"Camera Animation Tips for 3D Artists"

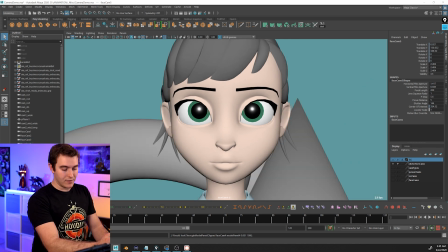[8:15]
What's happening is a longer focal length is taking all that long distance,
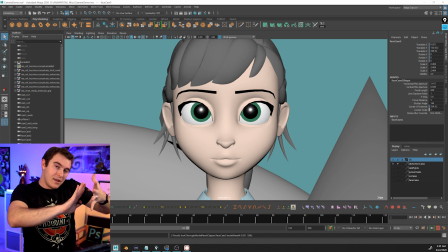[8:21]
that telescopic distance, and it's compressing it, making it all feel like it's very close to us, which is why her face, back to front, is kind of flattening out and we're getting a more rounded shape versus
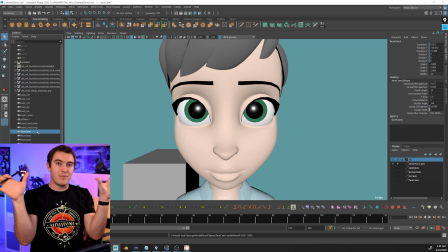[8:34]
this, which is opening up and we're seeing a lot of the sides and it's kind of curving. It's a whole thing. This is obviously making a big difference to our character, so you're gonna want to adjust the focal length to suit whatever it is you're doing.
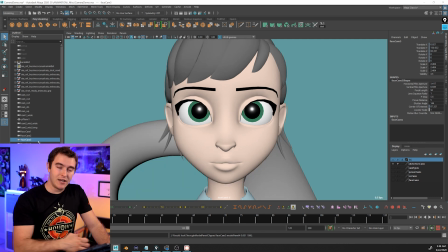[8:48]
Now, a few just rule of thumbs for you. If you are animating some kind of high energy action, parkour, something like that, and you want it to be really dynamic, if you have a character moving their arms back and forth like this, the distance from the camera and away is gonna get a lot more aggressive in a smaller focal length, a wider angle of view.
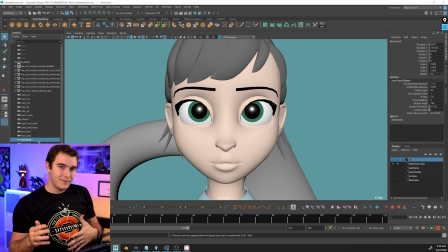[9:07]
So if you have a, say,
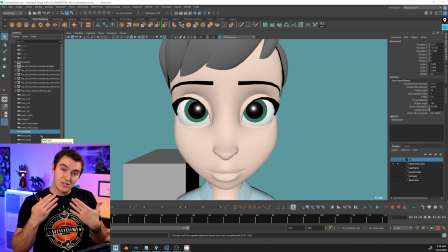[9:10]
24mm or a 14mm, you may not want it, but what happens is anything that gets closer to the camera becomes very, very large compared to anything that's really far away.
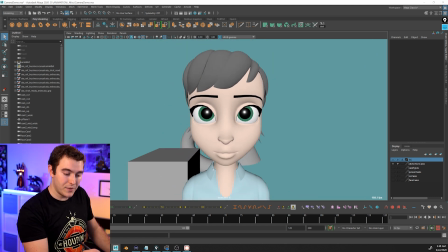[9:19]
If we just move the camera physically in and out, you will see this effect become more or less as you get closer or further from the camera.
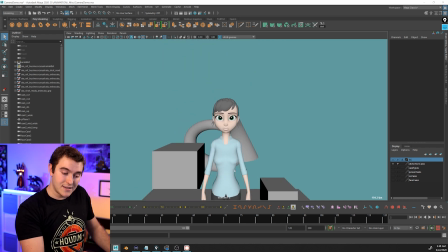[9:27]
So if you're very far away with a wide lens, you may not notice it, but as things get closer to the lens, they distort more.
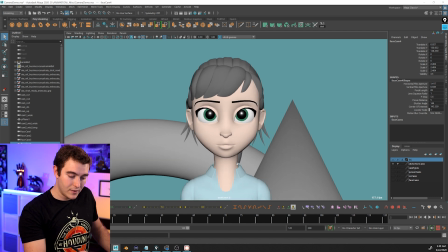[9:32]
You can kind of see the effect here. Versus here at 85, as I move the camera and I get really close to the character, it's not distorting her face really at all.
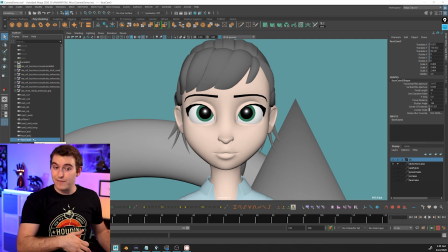[9:40]
You'll usually see more comedy shots set to something less than 50, more dramatic, like background blurry, TV drama type things. Those happen in like 70, 85mm, more. Longer focal lengths will give you that blurry background, really intense, focused, zoomed in on the character. That's usually how those are filmed.
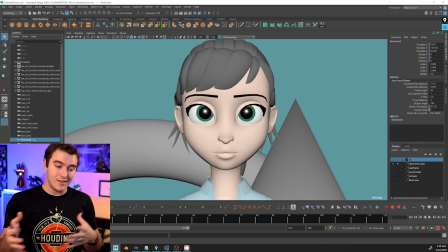[9:59]
That blurry background is something you can turn on in the 3D software. Maya, it's pretty slow. Blender, it's actually really fast. So depending on your tool, you can do it. Often it's just recommended to not worry about that while you animate, do it in post, do it as a compositing effect, and it's just much simpler that way.
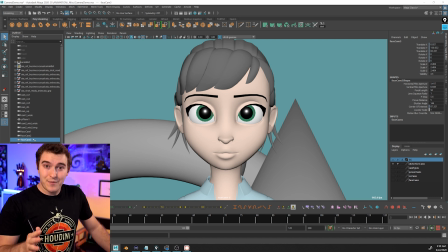[10:16]
We can talk about it in another video. For now, we gotta talk about animating these cameras finally, after all of this time.
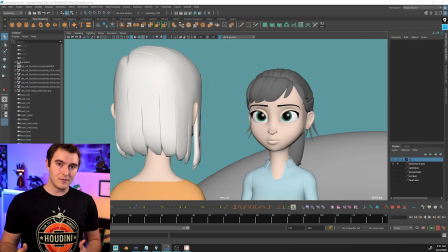[10:21]
So let's animate something. Now, camera animation is not the easiest thing to just do. It's one of the fastest ways to get your shot completely unwatchable. If you are trying to do a demo reel, I recommend just not doing any camera animation unless you know what you're
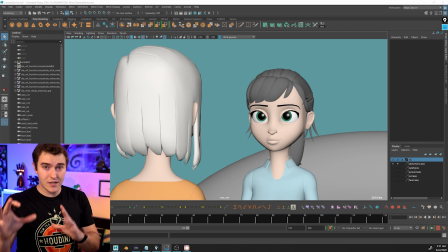[10:36]
doing. Because if you make the camera really aggressive, really jerky, really fast, doing a lot of cuts, it will completely disorient your audience or make the motion sick, and nobody wants that. So a few tips as you animate your cameras to hopefully not have that happen.
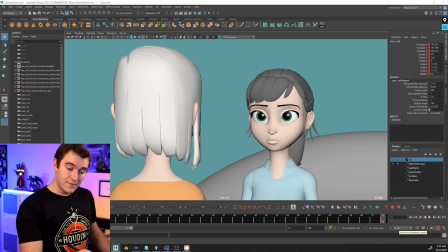[10:50]
So if you set a key on the first frame of your shot and then you go to the last frame where you want your camera to be, if you do just a simple, maybe a zoom and a pan,
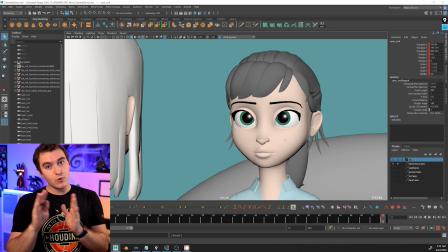[10:59]
keep it very simple, translation, but no rotation. That will give you a subtle little zoom.
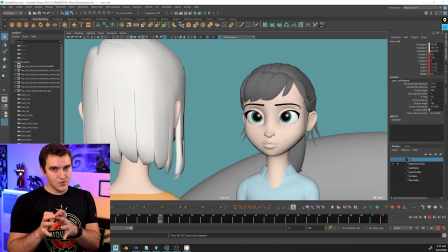[11:05]
So this is just a dolly and a pan, nothing crazy. Keeping it limited to just translation or just rotation will make it a lot easier to control your shot and not to make people just upset watching it.
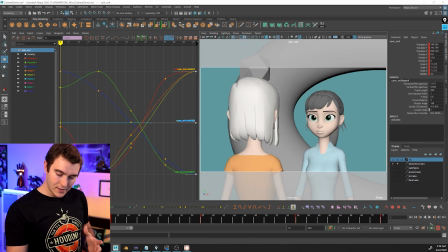[11:17]
Having a lot of keyframes for whatever reason is one of the fastest way to get jerky animation.
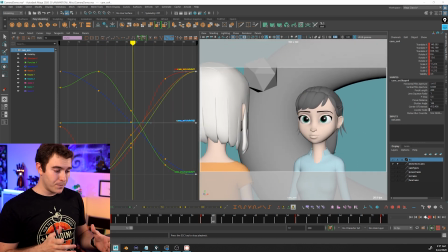[11:22]
So keep the keyframes to a minimum and also know how to adjust the splines in the graph editor.
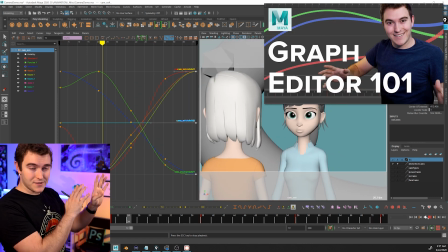[11:27]
If you need any help with that, I have a video on the graph editor, helps immensely. I highly recommend checking that out.
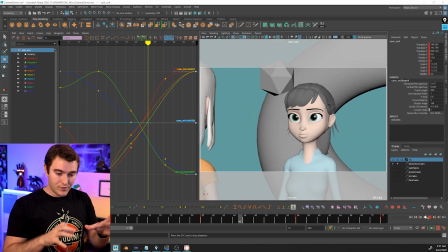[11:32]
But jerky animation's bad. Obviously the background elements are moving a lot, both characters are swinging around, there's a lot happening, and we haven't really done all that much. So it's very easy to get out of hand quickly with your camera stuff.
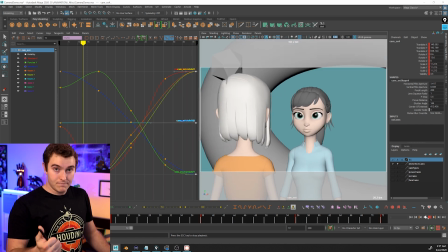[11:44]
So a few additional tips are obviously keep the minimal amount of keyframes that you can.
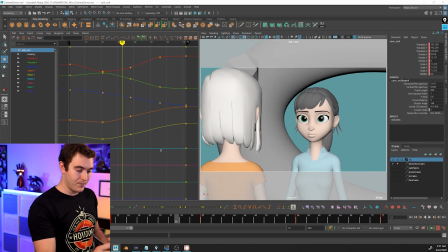[11:50]
Keep your splines as smooth as possible. If we're looking at these curves are not smooth.
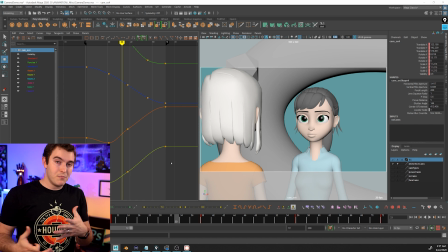[11:56]
And usually with animation, you're not just trying to make all your splines look super pretty, because you may need to keep some organic motion that maybe has some jagged edges and things like that. Cameras usually don't apply in that way. Unless you're going for a very specific look and you know how to get that and you did it on purpose, cool.
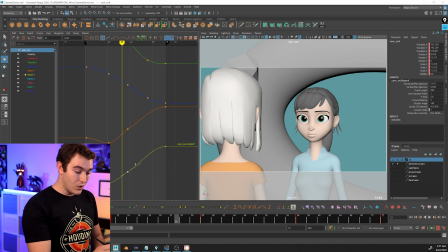[12:12]
But for most of us, you don't want all these little jumpy parts.
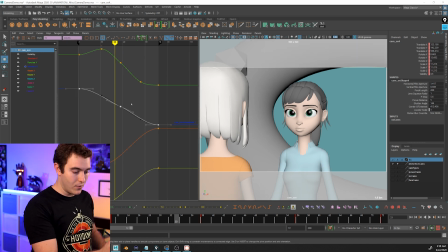[12:17]
And not that you necessarily just want to start deleting keys like I'm doing now, because even by doing that, we can still have jerky animation.
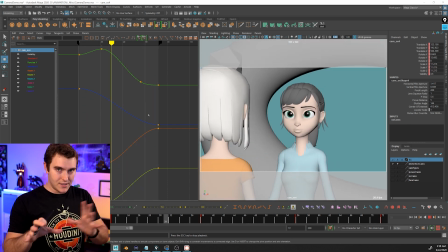[12:23]
We still have a lot of stuff going on.